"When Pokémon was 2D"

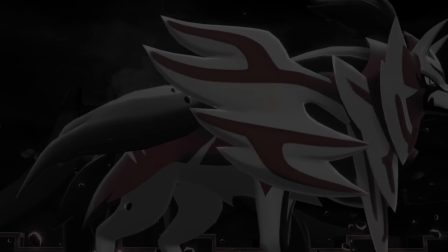(0:00)
what goes into a move? Power? Cost?
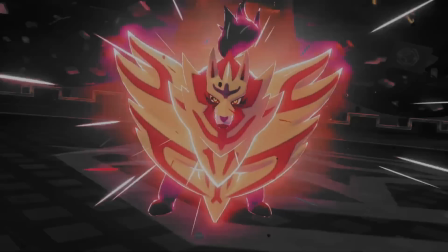(0:05)
The threat? But what actually makes you care about any of these numbers and words? The delivery.
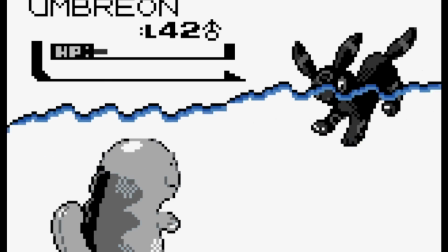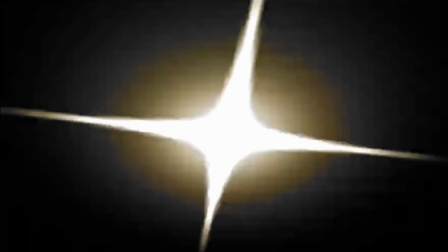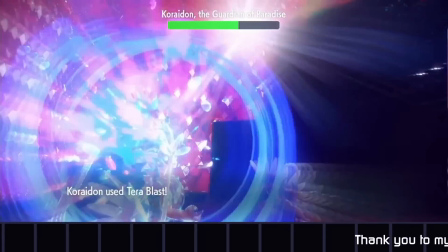(0:26)
Pokémon didn't invent new techniques of animation,
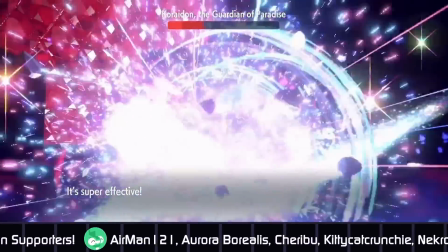(0:29)
but it's nice to talk about them because the series has lasted so long that we can see these different elements emerge in their games over their 3 decades of existence,
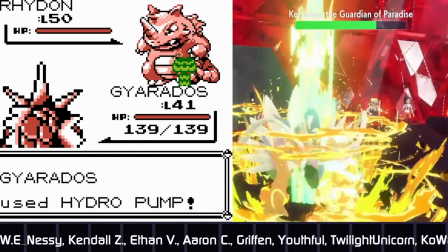(0:38)
going from single images to 3D models. So why don't people universally view these later installments as improvements?
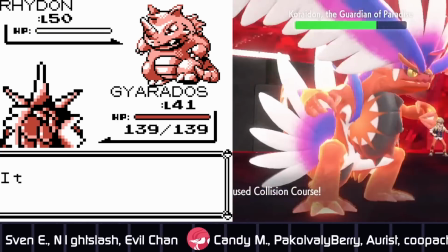(0:45)
Are they just clouded by nostalgia? Or is there something else going on? Perhaps the answer's relative.
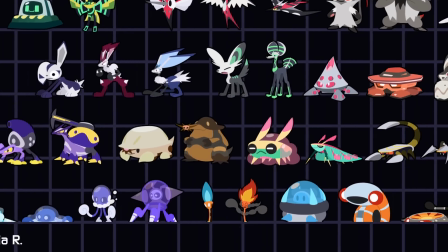(0:52)
See, you can call me Nordist, and I've been working on effects of my own as I'm working on my own creature collector based off of STEM topics.
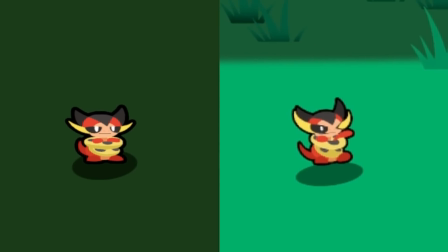(0:59)
Still got a lot to do on my end, but working on an RPG gave me a new perspective on these move animations. While I was writing this video,
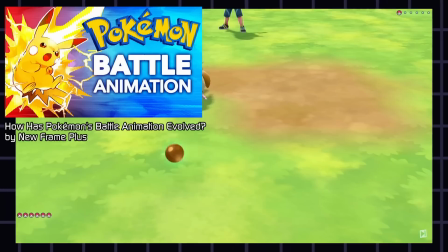(1:07)
only then did I see that a very comprehensive video about Pokemon battle animations was made by New Frame Plus a while ago, linked above.
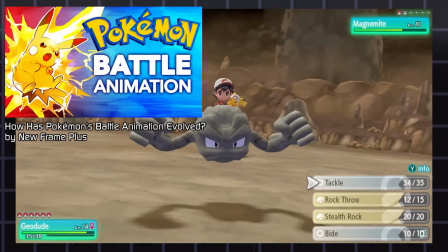(1:14)
But today I'll be focusing on the elements in move animations that should be applicable to game projects in general.
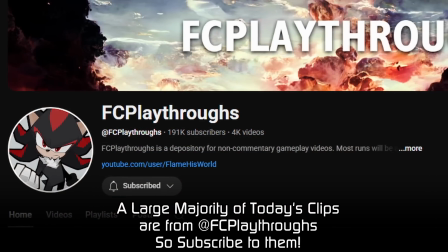(1:20)
This video was getting so long that I needed to split it in 2 parts, with talking about 2D techniques today and talking about 3D in the next video.
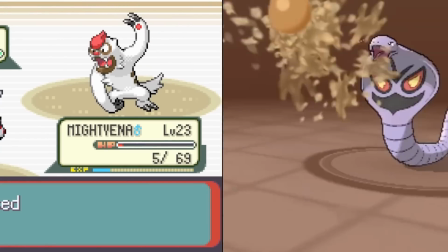(1:29)
So with all that said, let's start in the 1990s. Pokemon was originally made for the Game Boy,
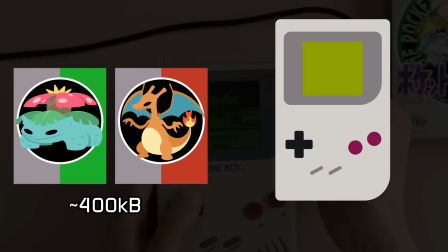(1:36)
where the game files themselves were like 400 to 500 kilobytes and the console screen had 160 by 144 pixels.
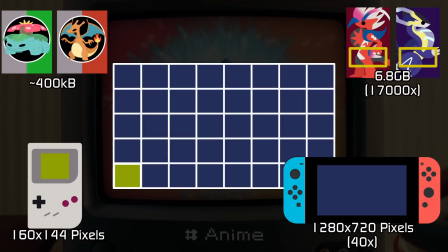(1:43)
To put that into perspective, here's how those numbers look compared to the latest games, which were made for the Nintendo Switch. The games had to be much smaller both in file and screen size to present all of their story and combat.
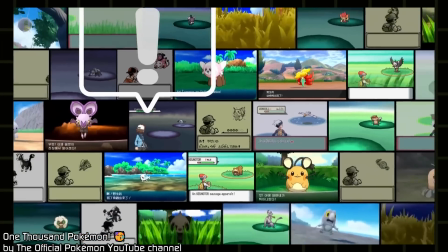(1:56)
So, what got in the game? Well, that's not actually the right question to ask here.
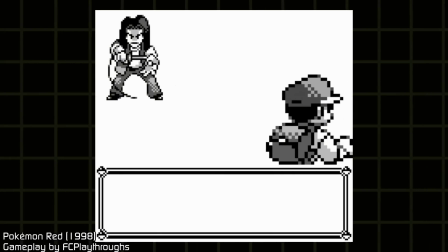(2:02)
I should rather be asking, what did the combat have? Because a large portion of the effects didn't require new assets.
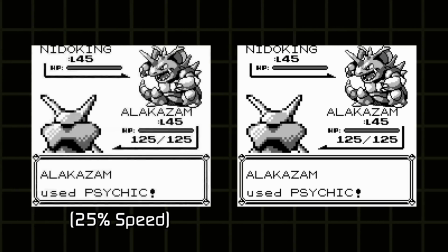(2:10)
Recoloring and shaking the screen and or sprites were techniques from the very first RPGs dating back to the 1980s,
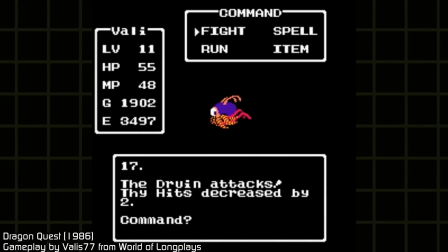(2:18)
as these transformations don't need to make or add any new sprites, as you just remove,
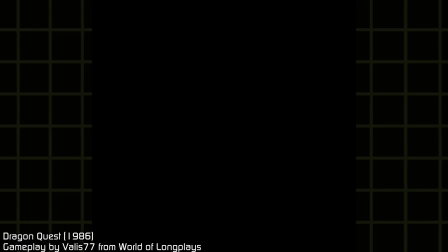(2:24)
displace, or recolor the sprites that you already have. And this was able to make some pretty convincing effects, shaking up the player experience.
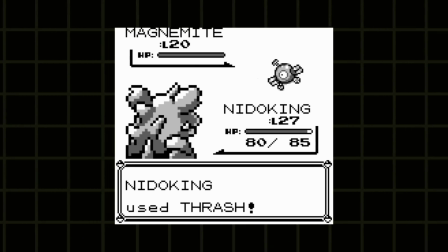(2:32)
Hold up right there. What do you mean convincing? These are just 2 images floating in purgatory, just occasionally spitting out other images at each other.
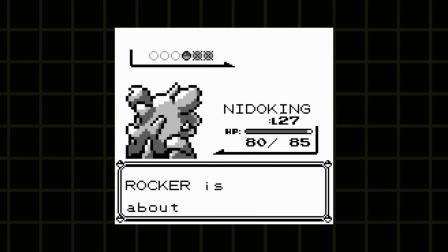(2:41)
So remember, things are relative.
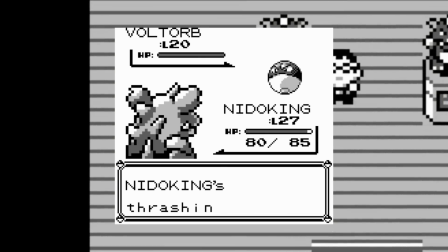(2:44)
The surrounding world is simple enough for people to assume that things are happening in the battle even if they're not explicitly depicted.
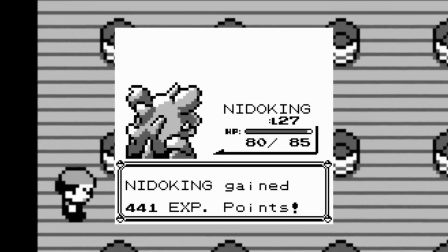(2:51)
But even here, I want to point out how there's some small additions that can make a big impact.
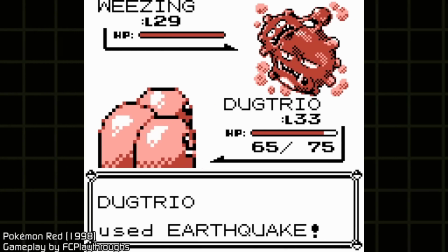(2:56)
Like the UI shaking that makes certain moves feel very powerful, as it's able to reach out of the game's universe and affect your perspective.
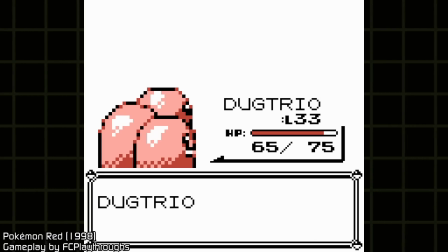(3:03)
Here comes an important facet of animation. Timing.
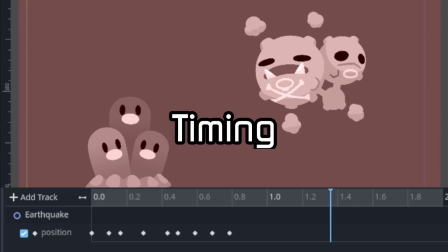(3:09)
A quicker snap can make an attack feel more physical and give a kick to what little changes there are in the game.
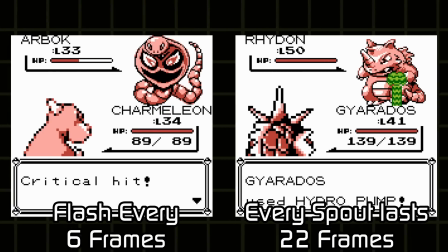(3:15)
Because yes, the Pokemon themselves are just 2 still images facing each other. Now I want to make a quick note about this flashing effect because we kind of start seeing this phase out in later generations.
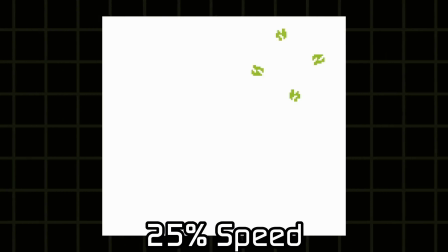(3:25)
Understandably so, because it's grating to the eyes, right? Well, that's because it wasn't meant to be seen by your screen.
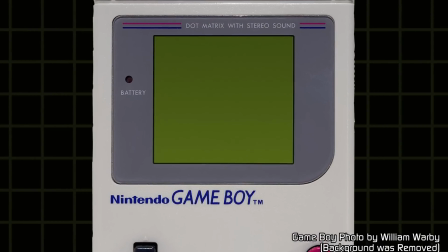(3:33)
Game Boy screens turn the pixel on to color it in, meaning that the white areas here are actually parts of the screen that were turned off.
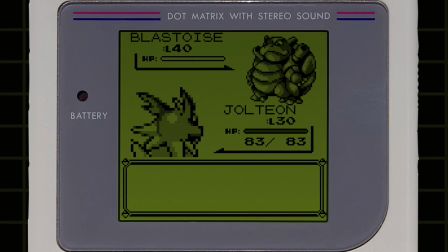(3:40)
In contrast, the depiction on your screen is probably emitting white light into your eyes in those spaces instead.
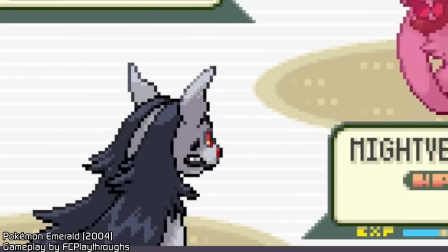(3:46)
If we think about flashes as removing an asset briefly, we can find these kind of flashes in later games.
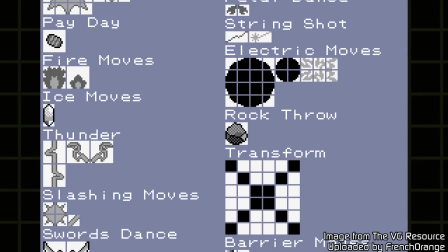(3:53)
Now, there are plenty of custom sprites dedicated just for the moves alone. This is how the earliest 2D animations were usually done, right?
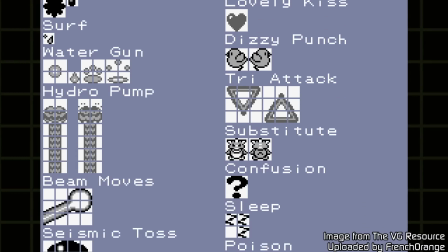(4:01)
A quick replacement of keyframes? But what's notable here is that the Pokemons are standing in the same spots of the screen for every battle.